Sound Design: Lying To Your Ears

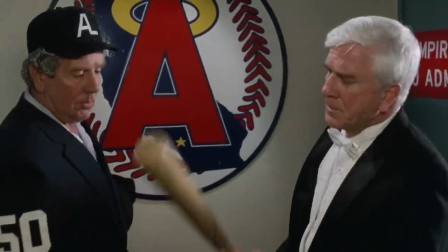As the sound designer for Naked Gun said, it's funnier to not use reality.
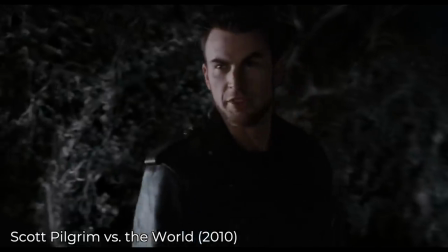But I think my favorite sound design choices are when filmmakers add noise where there shouldn't be any in the first place.
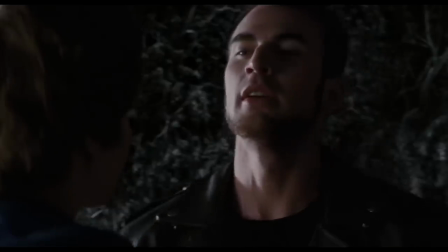There are girls watching.
It's a perfect way to give weight to movement, whether it's for laughs or intensity.
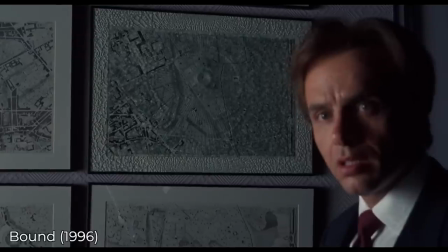Call me.
Some of the most imaginative sound design comes from the Wachowskis, where they'll even add sound to the movement of the camera.
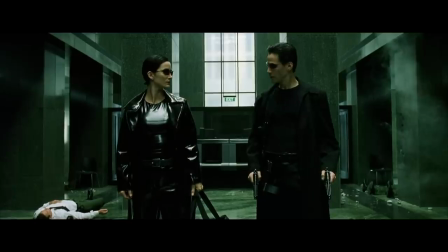Their film The Matrix is the perfect case study to see how far sound can go.
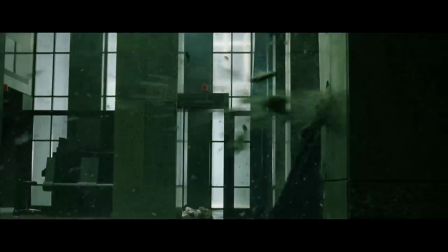Designer Dane Davis said he wanted the sound design to evolve during the movie, becoming increasingly stylistic and powerful.
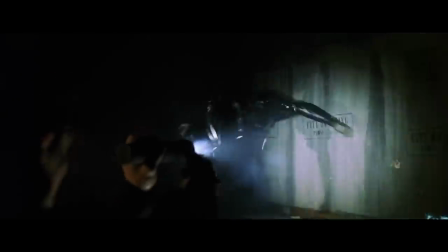The first fight with Trinity broke some rules, but the combat sounds relatively realistic.
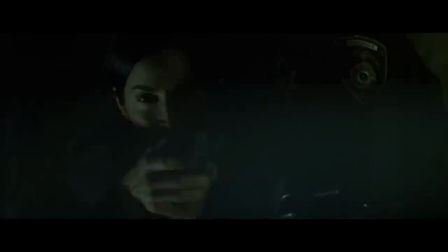Other than Trinity's questionable feats, the opening fight has sound design that could have been in a typical action movie.
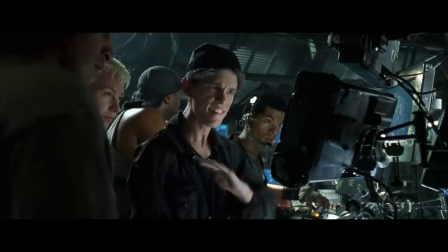But with each fight, Davis recreated his noises from scratch. Notice how the hits have a little bit more weight to them in the construct.
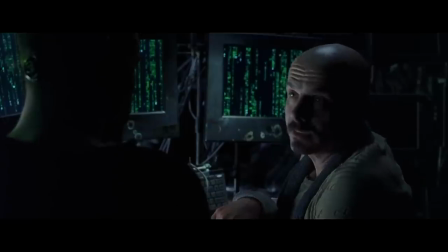Progressively more stylized sounds of the Matrix contrast to the scenes in reality, where the sound design is always grounded and heavy.
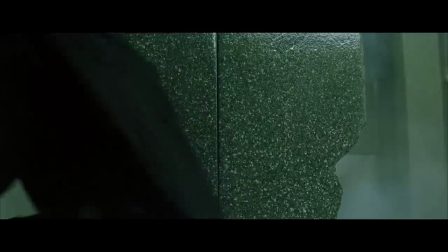By the lobby scene, the sound feels far removed from reality. Davis slowed down and sped up the sound effects to show how Neo bends his own reality.
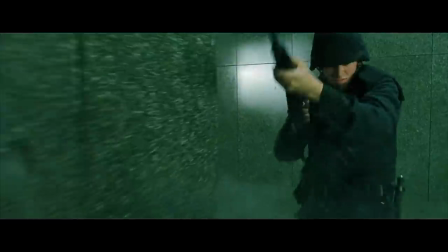At some moments, we only hear the bullets moving, other times only the sound of bullets hitting stone.
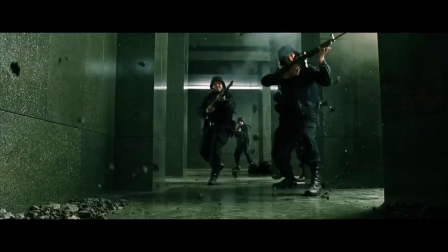In this scene, The Matrix pushes the envelope for what's possible in sound design, and it's the movie's gradual progression to this point that helps make the scene believable.
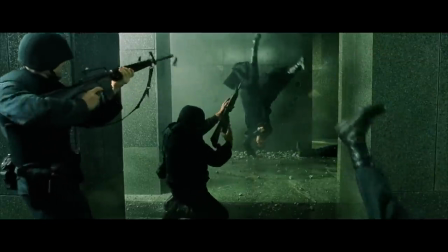Davis knew how far he could push the sound design.
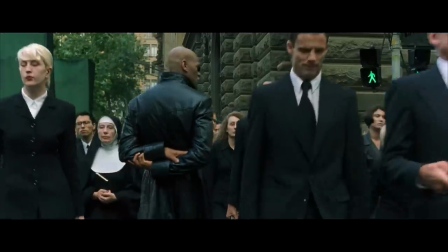He had an idea to make the simulation's re-used sound effects to make it feel fake, like having all the footsteps sound the same, or make some sounds loop in the background.
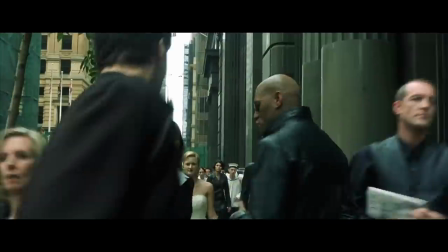But they ran into the problem that limitations of The Matrix might feel like limitations of the filmmakers,
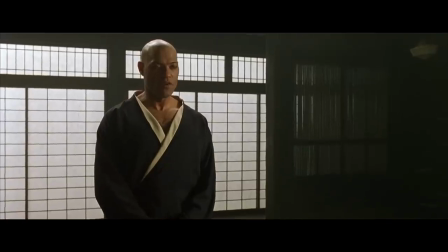as in bad filmmaking, so he knew when he could change the rules and when he couldn't. But in many ways, the rules of The Matrix are a lot like the rules of sound design.
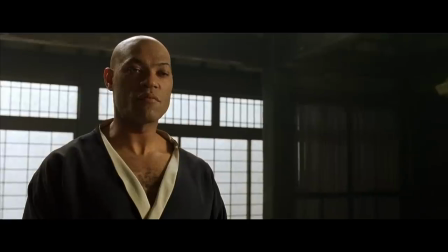Some of them can be bent. Others can be broken. You hear that?
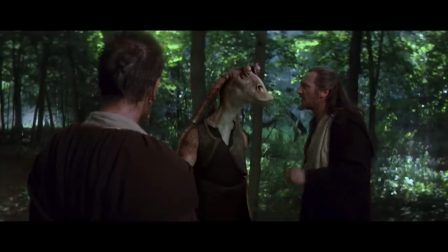Yeah. That is the sound of a thousand terrible things heading this way.
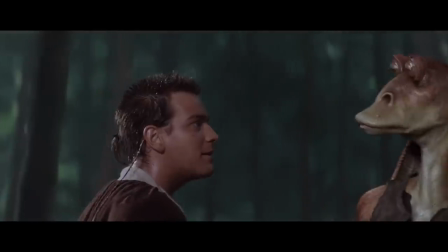I think Ben Burtt sums up sound design best when describing making a space shuttle sound by recording the Los Angeles freeway.
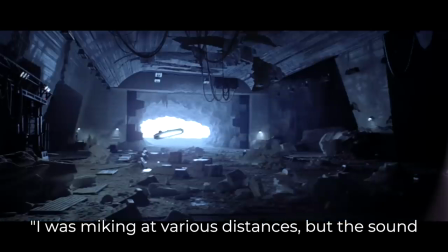I was miking at various distances, but the sound still didn't sound full enough.
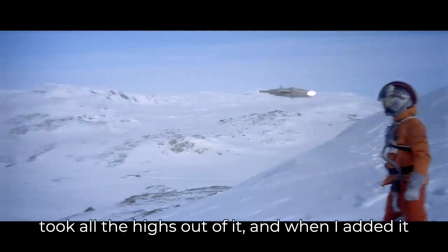I took that sound, ran it through a subwoofer, took all the highs out of it, and when I added it to the production sound, somehow it sounded more like the real thing than the real thing. When it comes to sound design, lying gets us closer to the truth.
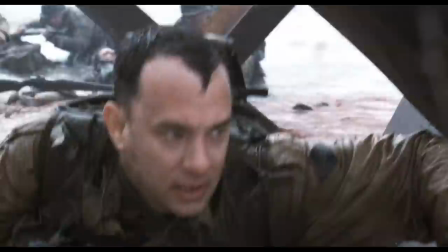And depending on the movie, what that sound needs to feel like could be completely different. A filmmaker's job, first and foremost, is to capture the emotion of a story.
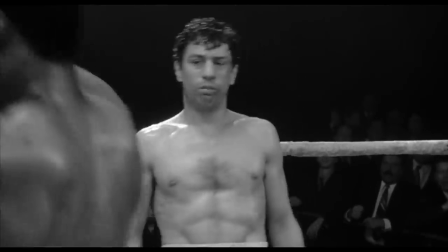And in many cases, actual realism comes second. So the next time you watch a movie, don't just pay attention to the sound.
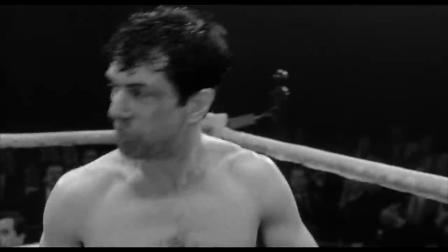Pay attention to what that sound is trying to say.
Because you never quite- Shh, shh, shh, shh. Do you hear that?
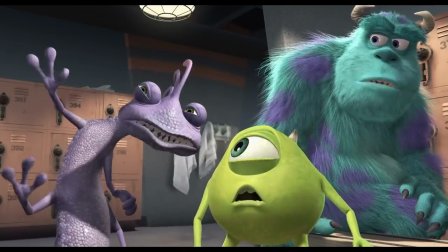It's the winds of change.
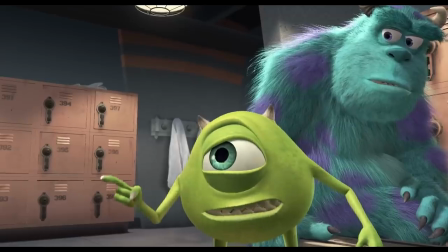You hear it? You hear the winds of change? I mean, what a creep. One of these days, I am really gonna let you teach that guy a lesson.
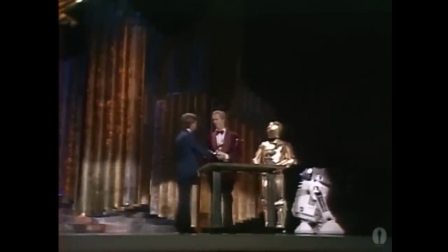Many sound designers are secret about their craft.
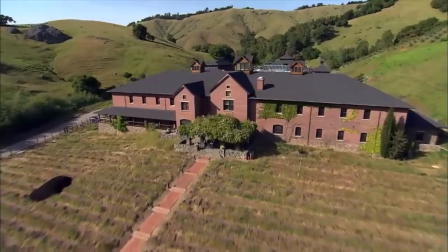Frank Warner famously destroyed all his sounds after each movie, and George Lucas owns a secluded ranch in California where his production companies gather their sounds.
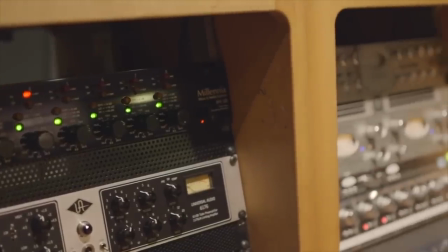Thankfully, modern technology means you don't have to go to such extremes to protect your work. With the right tools, you can stay completely secure while online.
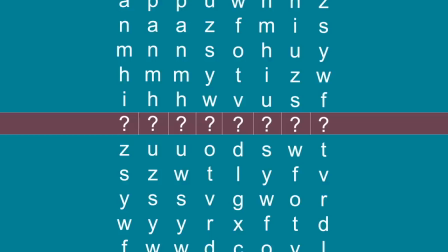For a product that's easy to use and has all the features I need, I use Dashlane. With Dashlane, you can manage your passwords, generate new secure passwords, and have your own VPN.
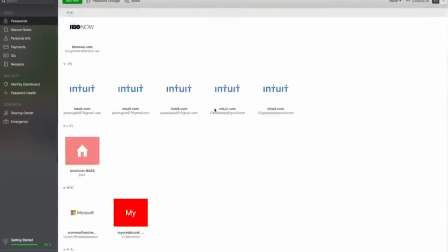I have all my sensitive information and passwords stored through my Dashlane account, so that I stay safe while I'm online.
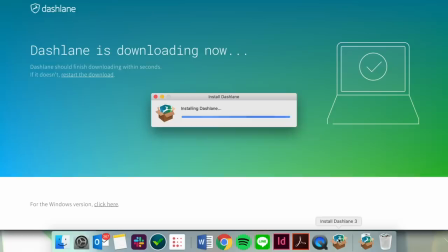You can try out the basic free version before deciding to purchase. All you have to do is download it and you won't have to worry about online security issues ever again. Go to the link in the description to try Dashlane Premium free for 30 days. And if you like it, the first 200 people can use the code NowYouSeeIt to get 10% off Dashlane Premium at checkout.
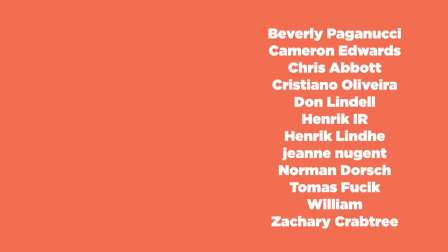Thank you Dashlane for sponsoring this video, and thank you to my Patreon supporters, who all got early access to this video before the general public.
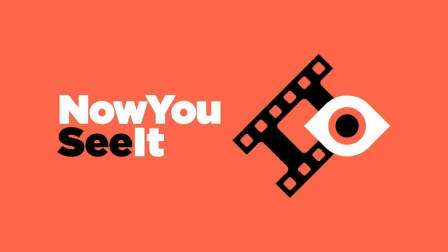Thanks for watching.